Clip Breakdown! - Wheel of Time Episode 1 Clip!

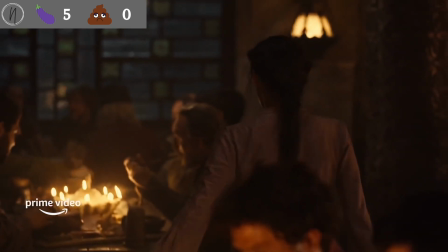When she meets his eyes and doesn't say anything, that should tell him that something is up, and you can certainly see that she is kind of avoiding him.
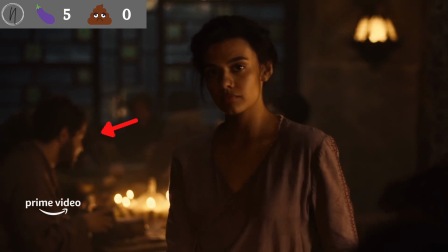Also in this scene, see Perrin right there behind her? Now he's back. Remember that as we move on to this next scene.
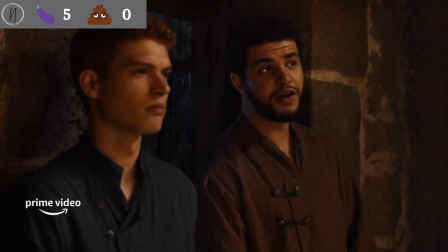And there he is. Perrin has teleported across the room. Now, for this moment, I am going to ding this, as the continuity of these two shots is all messed up.
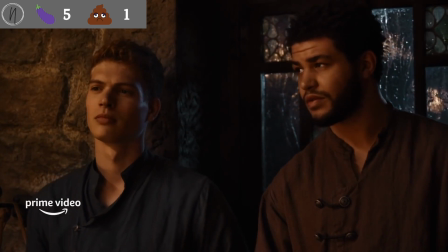But I have a theory which we will come back to at the end of the video, so stay tuned. Now, in this clip, Perrin asks Rand how the ceremony went today, as they both look at Egwene.
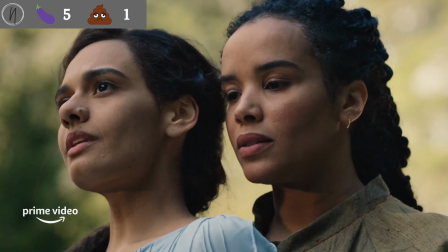They are referring to the clips we saw in the trailer of Egwene being pushed into the river and then the colors in the water scene.
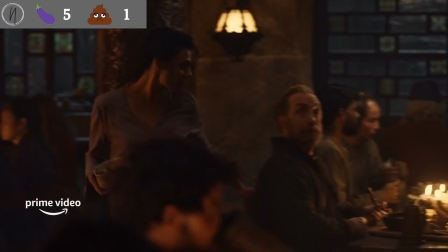Rand responds by saying that he doesn't know, as they actually have not had the chance to talk talk yet.
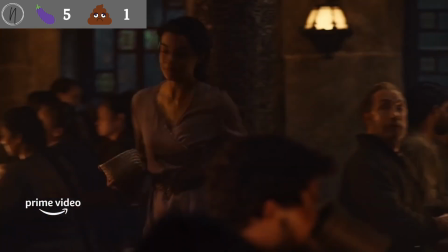Now that's actually very, very telling. Notice what Egwene is wearing here. This is the same outfit she had on in the trailer.
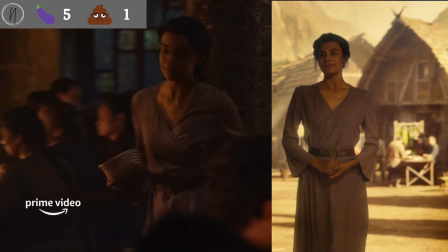Now during the trailer, it was light outside. The implication here is that Egwene walked in, everyone saw her, and she went to work and hasn't had a chance to speak to Rand at all, and they've both been in the inn all night.
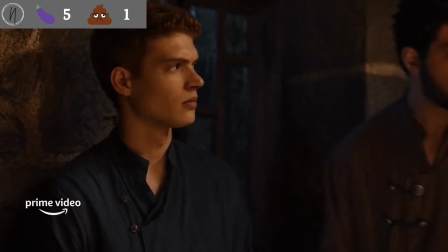Egwene's eye contact and refusal to engage with Rand communicates that she is, in fact, avoiding him, and most likely due to a conversation that she doesn't want to have.
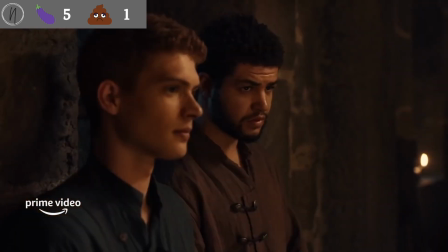One thing I love here is how they're able to communicate what's going on with so little verbal communication.
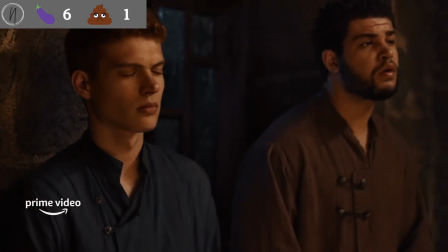You can see the story unfold even before Rand says a thing to Perrin. Now, as Perrin and Rand talk, you can certainly see the internal struggle on Rand's face.
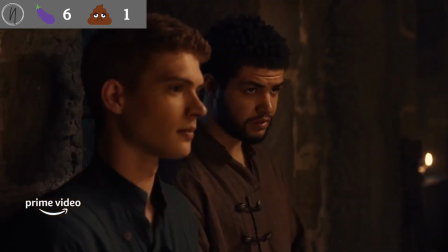It's one thing that Yosha does an amazing job with, even in his other movies and shows.
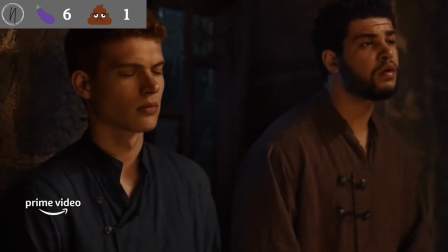He acts with his face really, really well. He communicates his emotions without actually having to speak.
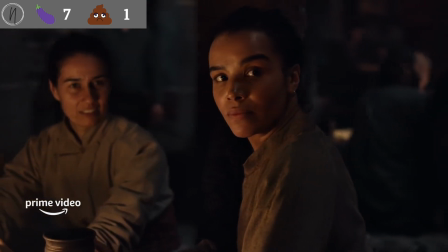Then we see the door being pushed open, and a shot of a mysterious person's boots coming in out of the rain.
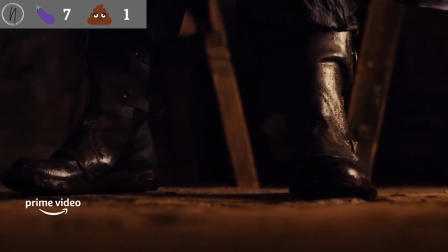Now, as he walks in, you can see everybody's reactions to the entrance, including Nynaeve, who spins her head around right here.
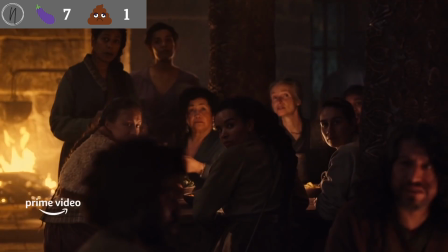This shot is Bran Alvere with Egwene behind her, also staring at the mysterious person as they enter.
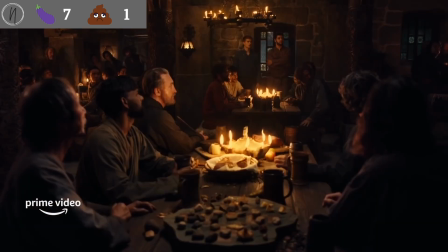Now, in this shot, you can see another angle in the inn, and you can see everyone looking towards the door. In the background, you have Rand and Perrin. Right in the foreground, you have Tam Al'Thor and what can be presumed to be other members of the village council, possibly. And right here is Nynaeve. Also in this shot is someone that is super easy to miss if you aren't looking for it,
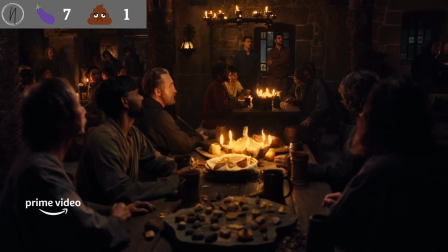because he doesn't look anything like the pictures of the actor, and that is Bran Alvere, who is right here. We'll see him again in a second, but you can tell based on the white apron that he has around his waist. Also in this shot, see this board right here? There are stones on it, and it seems to be some sort of game.
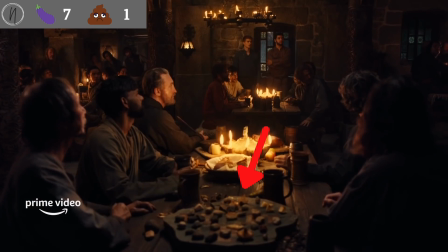Now, the game of stones and the Wheel of Time is based around the modern game of Go, but that is not a Go board. It actually looks a lot more like a Snakes and Foxes board, but I don't believe that that's what they're playing here.
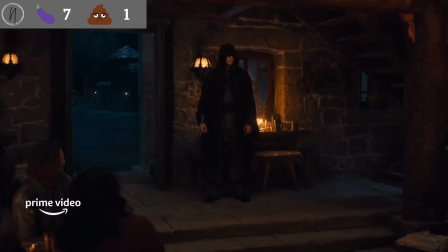It's interesting if that is another take on the game of stones. We then cut back to Lan with the door wide open still, and he has stepped inside.
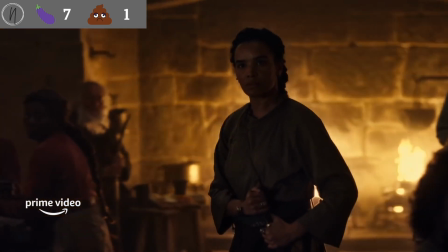Now in this shot, you can see Nynaeve rise from her chair, and we see her come over to confront Lan with her hand on her knife as she asks for his name.
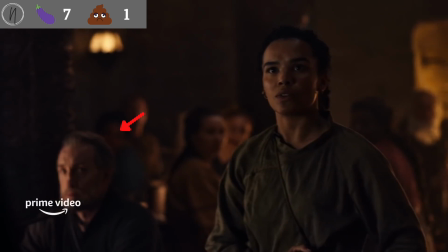We also have Tam in this shot, staring very intently at Lan as well.
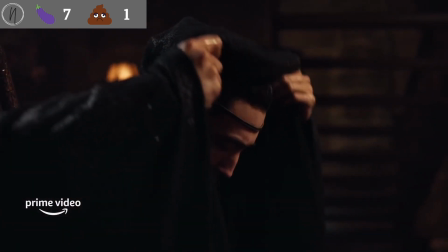Lan uncovers his rain-soaked hood to reveal his absolutely beautiful face, and that Hadori.
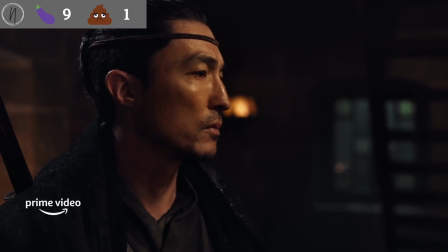He then very casually and confidently gives his name and announces that Moiraine is about to enter.
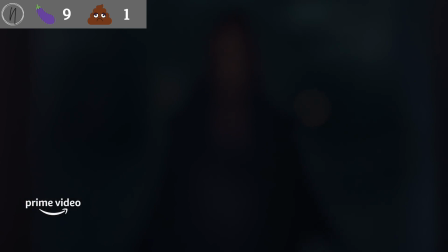Now what is very subtle here is that he knows exactly when she is coming into the inn, as he can feel her. He doesn't need to turn and look. Their warder bond tells him that she's there, which really helps with the dramatic timing here as well.
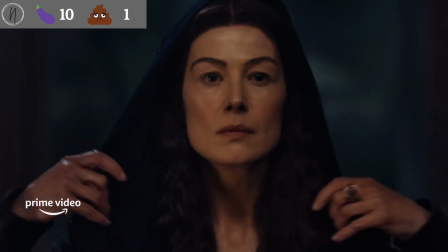We then cut to Moiraine entering the inn, looking as regal as Moiraine does,
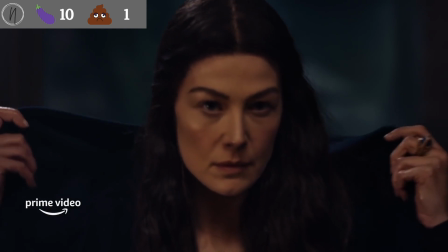and the ominous thunder that crunches when she pulls her cloak down is a bit heavy-handed, but it drives home the mood.
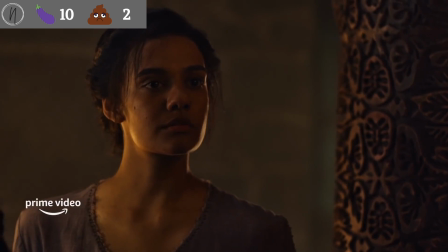We then cut to this shot of Egwene looking not scared or tensed like the others, but actually interested and intrigued.
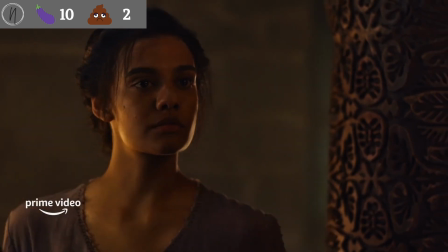She seems to be admiring Moiraine, which is obviously something that Egwene would do.
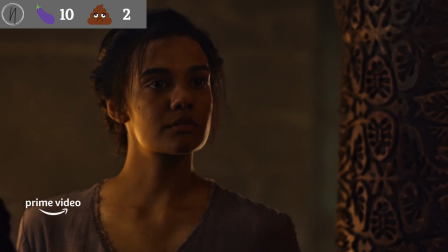I like the subtle difference in her reaction to seeing Moiraine enter the inn than everyone else in the room.
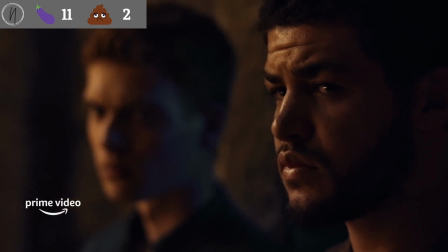Contrast that with Perrin and Rand's tensed reactions, and you can see the differences in the way these characters react to this mysterious person.
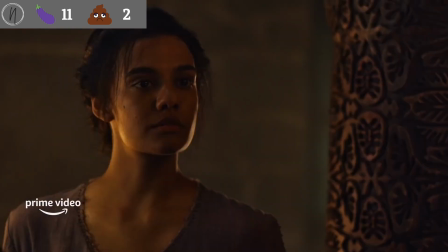What I love about this is that you can learn a lot just from looking at their facial reactions.
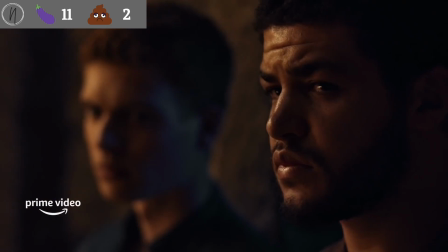While that might seem easy to do, that actually isn't always easy to be that believable, and it's a sign of very good acting that you can communicate without speaking.